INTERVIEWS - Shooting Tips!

If you didn't think you were into plants this is definitely one of the places you should come visit. The greenhouses of the botanical garden are flipping awesome. Hi everyone Jonas here. This week is going to be about interviews. Some tips and tricks on how you can vary up your setup to give your video a different feel when it comes to the interviews. I have been shooting interviews pretty much all week for a variety of different projects and I have been mixing things up quite a lot
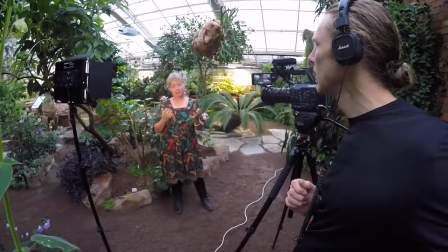0:27 because depending on how you set up your interview it really gives the interview a very different feel.
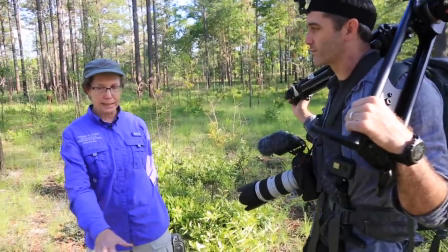0:33 For the work that Rob and I do we generally mix between either walk and talk interviews where we just follow a person and let them explain things as we walk.
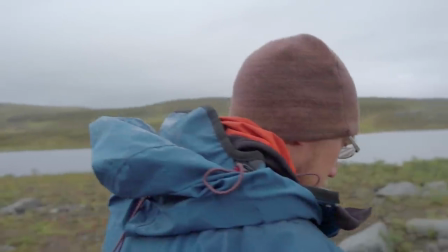0:41 Describe to me how it is to work up here. This is sort of our office.
Or more traditional lockdown stand-up or sit-down interviews in one spot.
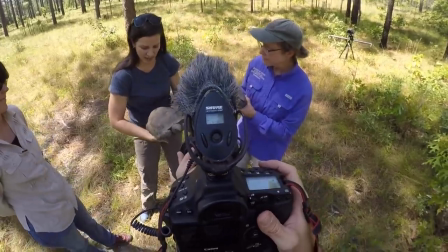0:50 One positive thing about the walk-in talks is that they tend to be much more conversational and
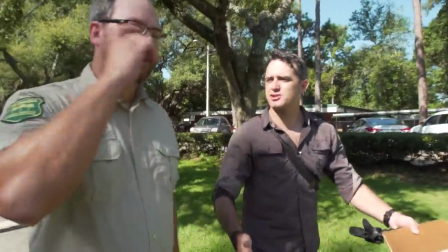0:55 often allows the person we interview to forget about the camera and just talk about things more freely.
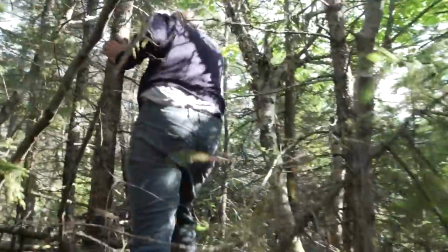1:03 A lot of times we shoot interviews alone, but for the walking talks it definitely helps if you're two people working, one walking with the expert and one filming.
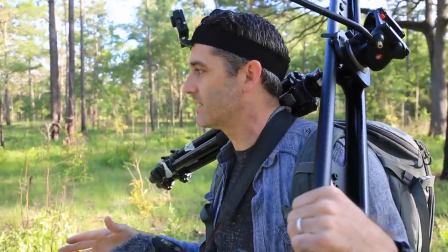1:11 It also really helps if the two of you have really talked things through beforehand so that you both know what you're after and you can sync your actions.
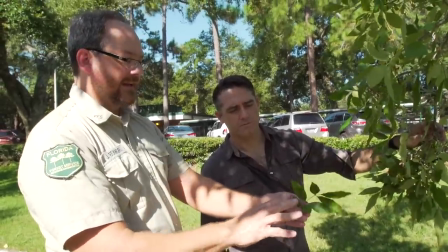1:19 For example, you may have decided that you shoot all of the close-ups of what is being shown afterwards so that the cameraman doesn't
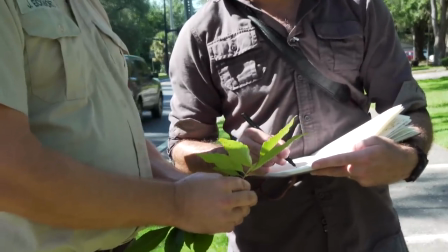1:26 just start to punch in on details in the middle of asking in an important question where it would be good to get some facial expressions and stuff.
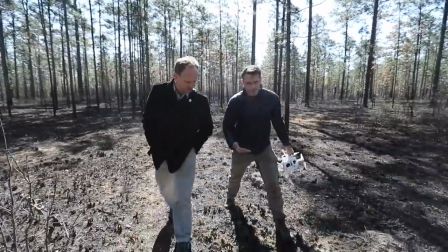1:33 Walk and talk interviews for the cameraman becomes a game of moving around while anticipating good sound bites and constantly refocusing the camera.
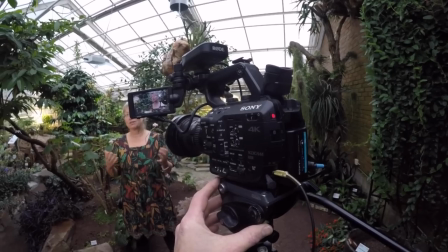1:42 With the lockdown interviews we're forcing our subject to stay in one spot.
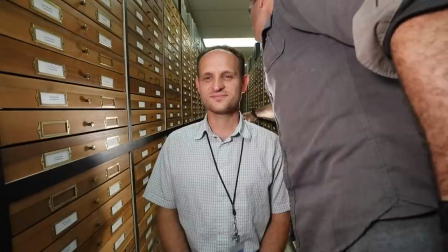1:47 This is good in some ways because it gives us more control and we can often direct the questions better.
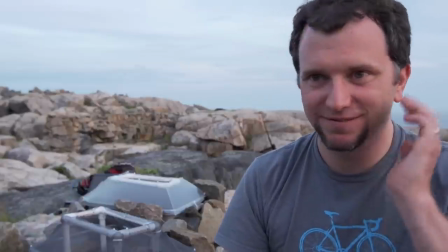1:52 On the other hand it often also reminds our interviewee that they are being filmed and we run the risk of them acting more nervous.
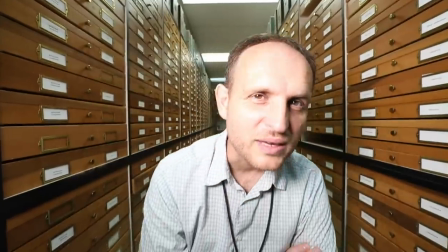2:00 One big recommendation here, do what you can to lighten up the situation and make them feel comfortable in front of the camera.
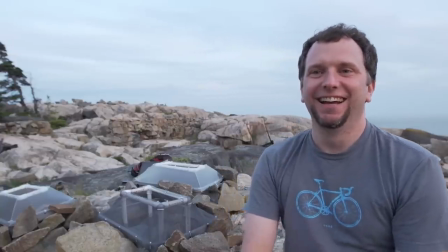2:06 You are going to be happy you did afterwards. One big value to the lockdown interviews is that we can control what we get on camera.
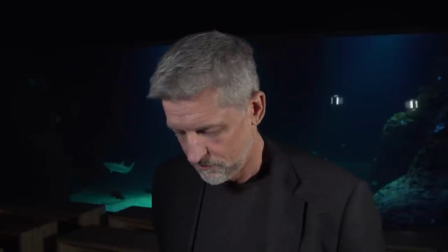2:13 It doesn't matter if the person we interview have to say the same thing 10 or 20 times to get it right.
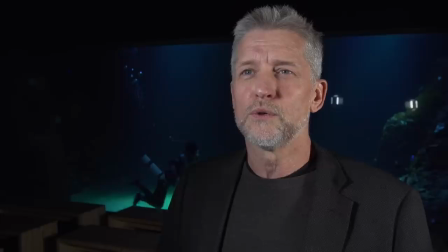2:20 If the 20th time was great, then we have our soundbite. Basically our lockdown interviews allow us to follow a script better but may make the
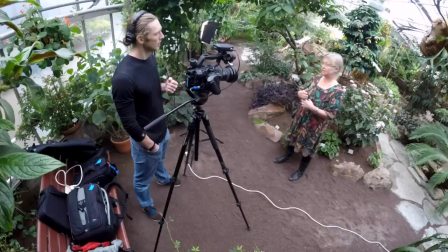2:28 video look a bit boring if our takes are too long and we use it too much. If we have the time and resources for it I really prefer a combination of both.
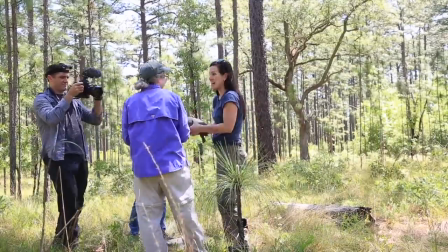2:39 First we follow the expert around having them talk freely show us what they have and then we set up a quick lockdown shot where we
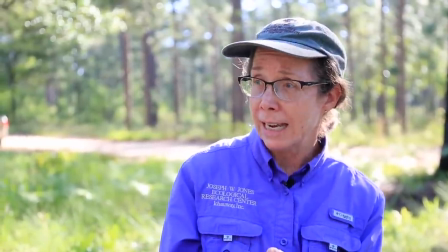2:46 cover the points that are missing or things that we feel needs to be explained better and since they have just talked about it once the worst usually comes out easier and we have two versions to work with and cut between and post-production.
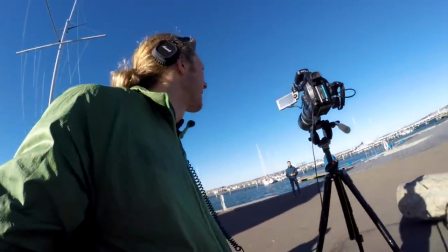2:58 For this week's projects I was only after very short sound bites by experts to be included in some fairly fast-paced montages.
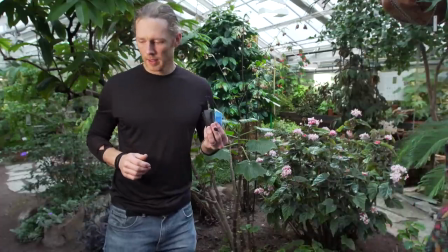3:05 I was also shooting alone so this all called for some traditional lockdown interviews.
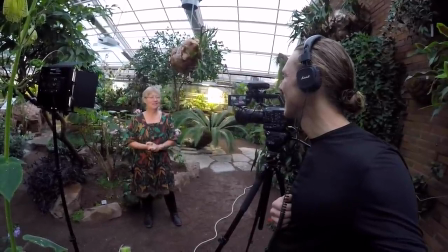3:11 But there are still many ways that you can change up the look of the interview. One of the main things for example is what lens you choose to shoot with. I always bring at least two lenses when I head out to shoot interviews. One wide-angle lens and one telephoto lens. And what lens you choose to shoot your interview with I think really changes the look and feel of the interview and serves slightly different purposes depending on the visuals that you're trying to show.
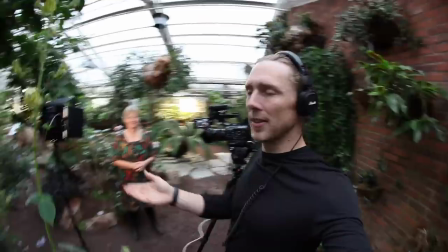3:36 So I just want to show you one setup here with a wide-angle lens this is what I have I have one light right here and this is kind of what it looks like.
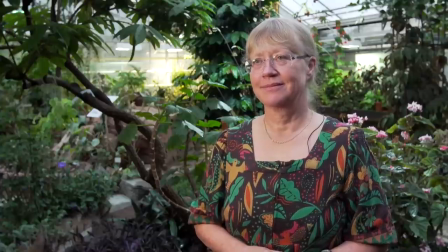3:44 A wide-angle lens can give an interview kind of a busy news reports feel in the middle of the action sort of thing
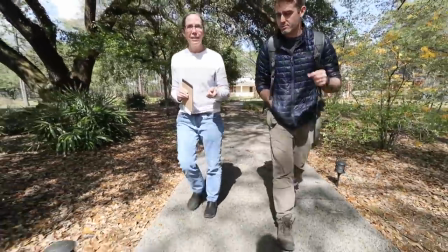3:50 like this and for obvious reasons I also use the wide-angle lens for all walk and talk interviews.
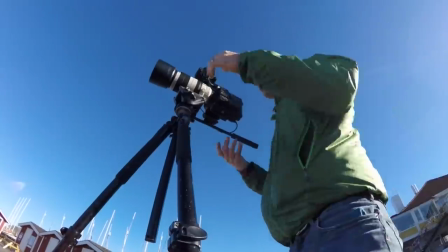3:56 In contrast when shooting with a telephoto lens I can frame the person differently.
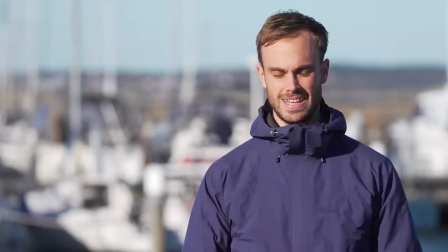4:01 The background becomes almost like a studio backdrop, less busy and cleaner.